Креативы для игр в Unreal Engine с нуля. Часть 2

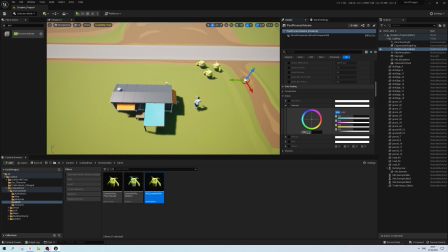19:04 И Color Grading. Я немножко играюсь с цветом прямо в самом проекте, прямо в пост-процессинг-волюме, хотя, конечно же, это можно сделать уже на посте, на пост-обработке, где-нибудь в авторе, когда вы финалите ваш проект,
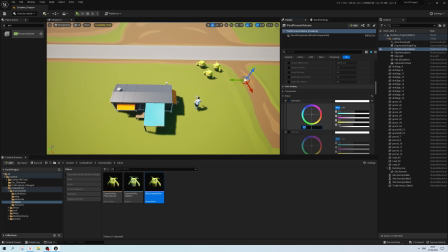19:22 можете уже там подкрутить цвет и прочие штуки. Но я люблю крутить это сразу же здесь, в Unreal Engine, для того, чтобы это было просто, ну, работать с более готовым наглядным проектом. К тому же это как-то не замедляет работу во вьюпорте и все такое.
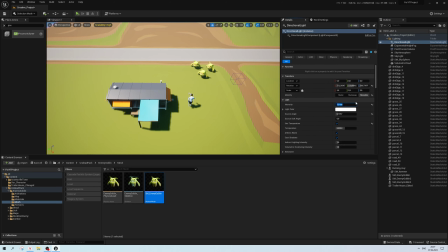19:40 Я немножко поднял контраст и поднял еще немножко так, еще что-то. Интенсивность света немножко убавляю. И сейчас я, наверное, в течение минут 10 или около того я буду крутить туда-сюда параметры света,
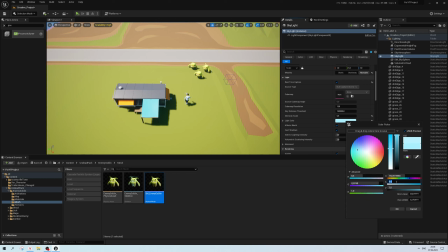19:59 параметры солнца, параметры скайлайта. Я делаю скайлайт немного более насыщенным, чтобы затененные участки, которые подсвечиваются этим самым скайлайтом,
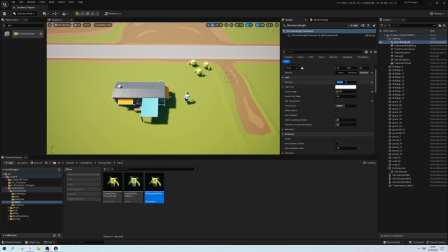20:15 ну, тени от солнца, они как бы у нас же подсвечиваются скайлайтом, чтобы они стали немножко синее и
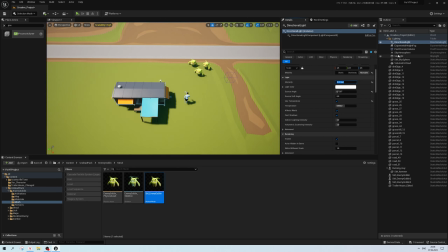20:24 сейчас же еще видите когда я интенсивность света делаю
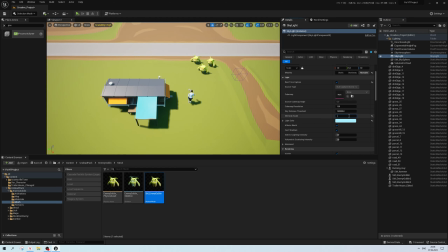20:30 маленькой через какое-то время яркость картинки все равно становится большой это потому что у нас стоит автоматическая экспозиция в постпроцессинг волиуме то есть в анриле есть такая автоэкспозиция которая не дает
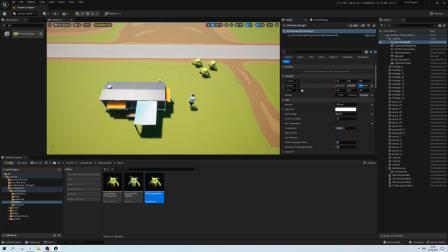20:43 картинке быть слишком тусклой даже если там мало света сейчас я снова кручу наше солнце, пытаюсь поймать какой-то угол, при котором герой и гоблины и все остальное не будет слишком пересвечено и будет выглядеть как-то сносно.
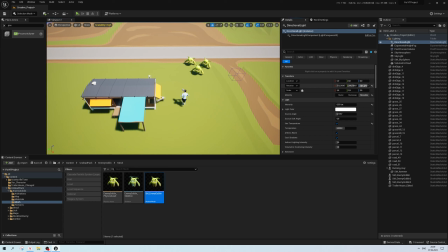Так, indirect lighting intensivity у нас отвечает за количество отраженного света в
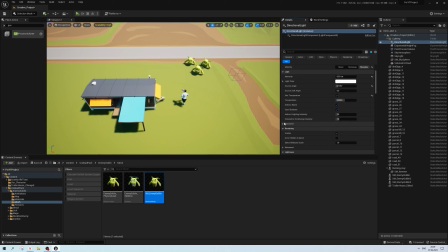21:13 влюмине, либо в каком-то стандартном ray tracing, то есть насколько сильно будет осуществляться отражение света от других поверхностей и также сейчас я уменьшу количество тени то есть
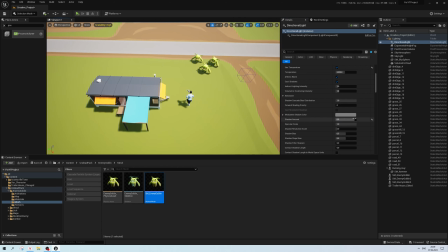21:30 здесь можно регулировать shadow amount то есть насыщенность тени от нашего солнца я не люблю оставлять это в единичку поэтому я опустил до 0,9 чтобы тень была чуть более светлая я снова теперь возвращаюсь в color grade,
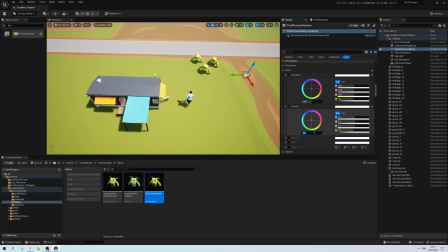21:48 поиграю с контрастом, с насыщенностью, для того, чтобы картинка выглядела более сносной, без какой-либо постобработки вовне.
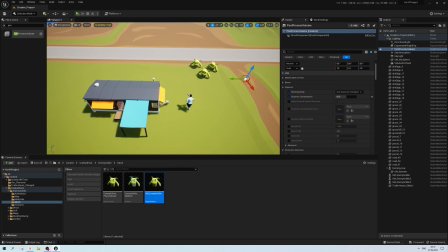22:03 Немножко понизил экспозицию.
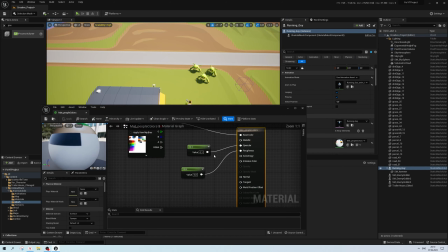22:08 Я сейчас все это как бы комментирую, но на самом деле это такие машинальные действия,
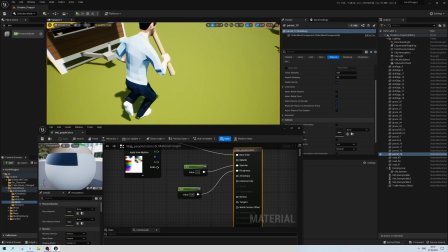22:13 когда вы все туда-сюда крутите до тех пор, пока это не выглядит красиво.
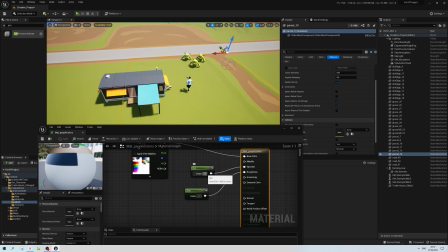22:17 Теперь я зашел в материал нашего персонажа И здесь я выставлю спекилер на ноль Потому что мне вообще не нужно, чтобы он как-то ярко отражал свет Потому что он выглядит каким-то слишком тусклым